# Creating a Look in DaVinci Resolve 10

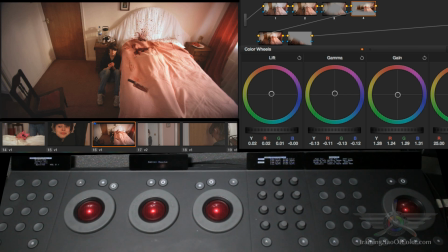[0:06]
All right, so I think I'm in a good place now to actually establish a bit more of a look. And what I'm going to do is come here to node number 6, Option S, and I have a good idea of what I want to do.
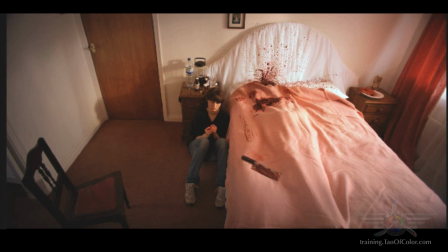[0:16]
Essentially what I want to do is make this feel like it's more morning. As this shot plays, I'm going to throw into loop. As this shot plays, she's sitting here doing nothing for a while. So it's going to get brighter, brighter, brighter. The sun's coming up. It's getting later, later in the morning. We're starting to approach afternoon. Then she finally gets up and walks out. So it's kind of almost like a time lapse where we're sitting there watching her for an hour or two.
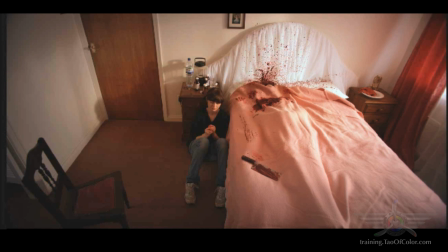[0:36]
And the light's going to change, suggesting a passage of time until finally she starts to move. And then now we're coming to the meat of the short film here.
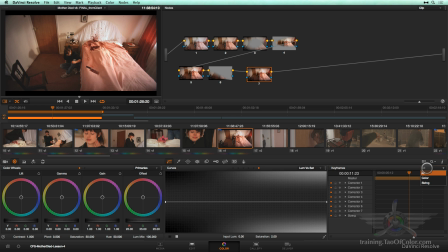[0:49]
So what I'm going to do is we're going to add some keyframes, and I'm going to move my keyframes off of all into color, so it's only doing one color node at a time. And right here when she starts to move is where I think I'm going to put one mark, so I'll add a static keyframe there.
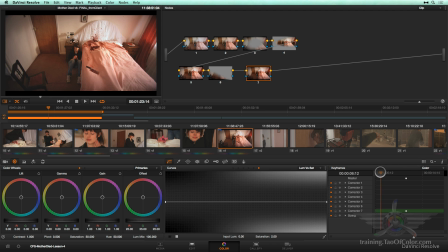[1:03]
And then I think I'm going to come back earlier, and maybe this keyframe starts almost immediately. So I'll add a keyframe there. So now I've got the dissolve icon going.
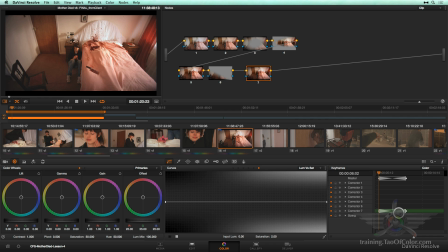[1:16]
This is an animating dissolve. And what I want is in this node, the first thing we're going to do, I made a mistake.
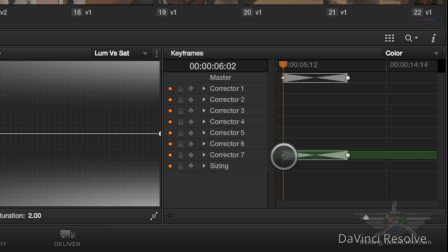[1:24]
I'm going to delete this and delete that keyframe. In fact, I'm going to delete this keyframe as well, because the first thing I got to do is basically set up the grade so that the keyframe works properly.
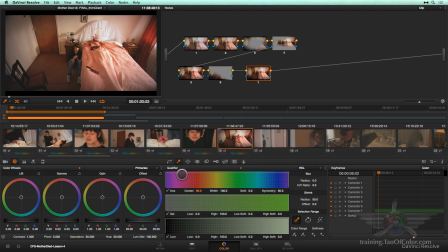[1:37]
And what I'm going to do is a big honking luminance key. Let's turn on my luminance key here.
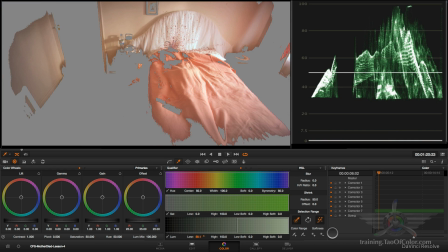[1:43]
And now I'm going to drop, drop, drop, or lift, lift, lift my low clip until all I've got is just the highlights. Now this is going to look like a very ugly key, so I really need to soften this out. And I'm going to do a really big soften, a huge soften.
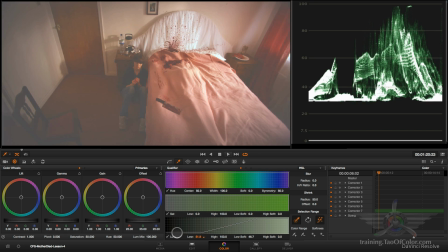[1:59]
And then drop this low down just until I'm looking at my scope, and just until,
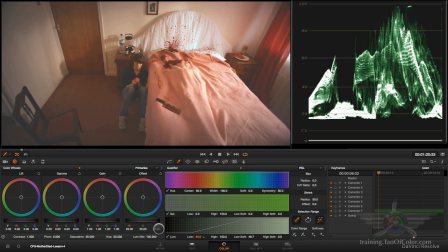[2:06]
at about 15 IRE, maybe 18 IRE. So essentially, anything I'm about to do now will affect the entire image except the deepest, darkest parts of the image, which I'm going to leave how they are. I don't want, whatever I'm about to do, I don't want it to infect the darkest parts of the image,
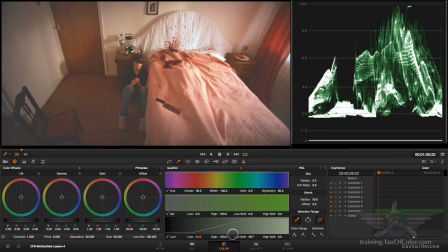[2:23]
because that's going to give me the solid foundation for the audience to pay attention and buy into what I'm doing.
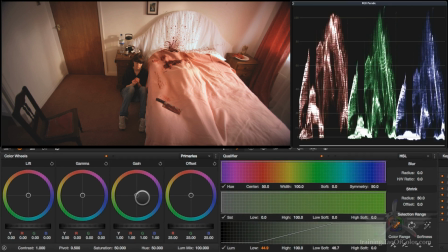[2:30]
All right, so now I'll Shift H to get out of this highlight mode. And now what I'm going to do is just add a lot more color in here.
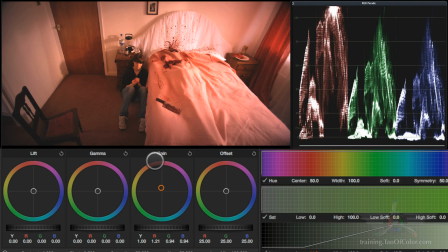[2:38]
So, remember, the outside world is, it's post-apocalyptic. So I want to have a suggestion of that without knocking it over people's brains. They might think, oh, it's just early morning, and not realize, well, early morning in this world looks very different than early morning in our world.
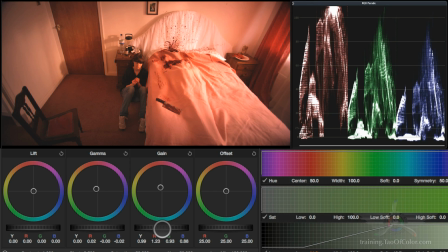[2:58]
All right, and I'm also going to darken this down quite a bit. So we're going to pull down the highlights,
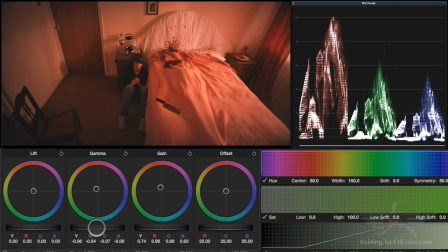[3:06]
pull down the gamma, but maybe lift up the shadows a touch. Maybe take a little bit of that out. There we go.
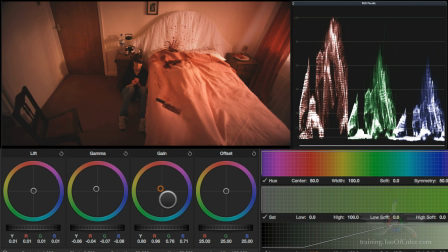[3:25]
All right, so this is going to establish basically the look for most of the scene. I kind of like how this looks. I'm going to Command D, turn that on and off. All right, so now we've gone with a very heavy look. I like it. All right, and this will also allow for a nice dramatic kind of time-lapse feel.
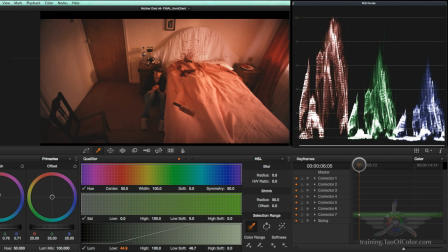[3:42]
So now I'll go ahead and add my mark. I'll add a keyframe. Then I'll come in here, and just as she's starting to get up, the move is done. I'll add a static keyframe. And we're still on node number 7.
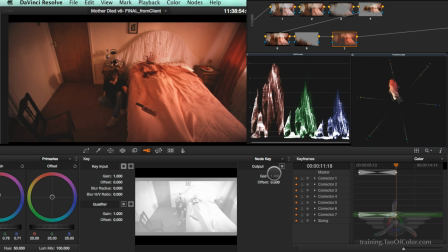[3:56]
I'll come into my keyer menu, and on the output gain, drop it down to 0. Go to first frame, hit play.
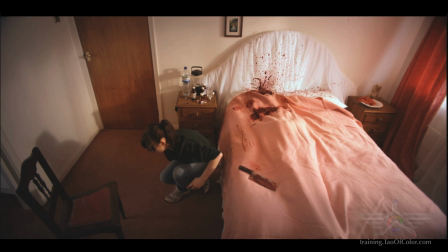[4:10]
All right. Now that's not bad, but we can take this a step further. We can do other things to help this.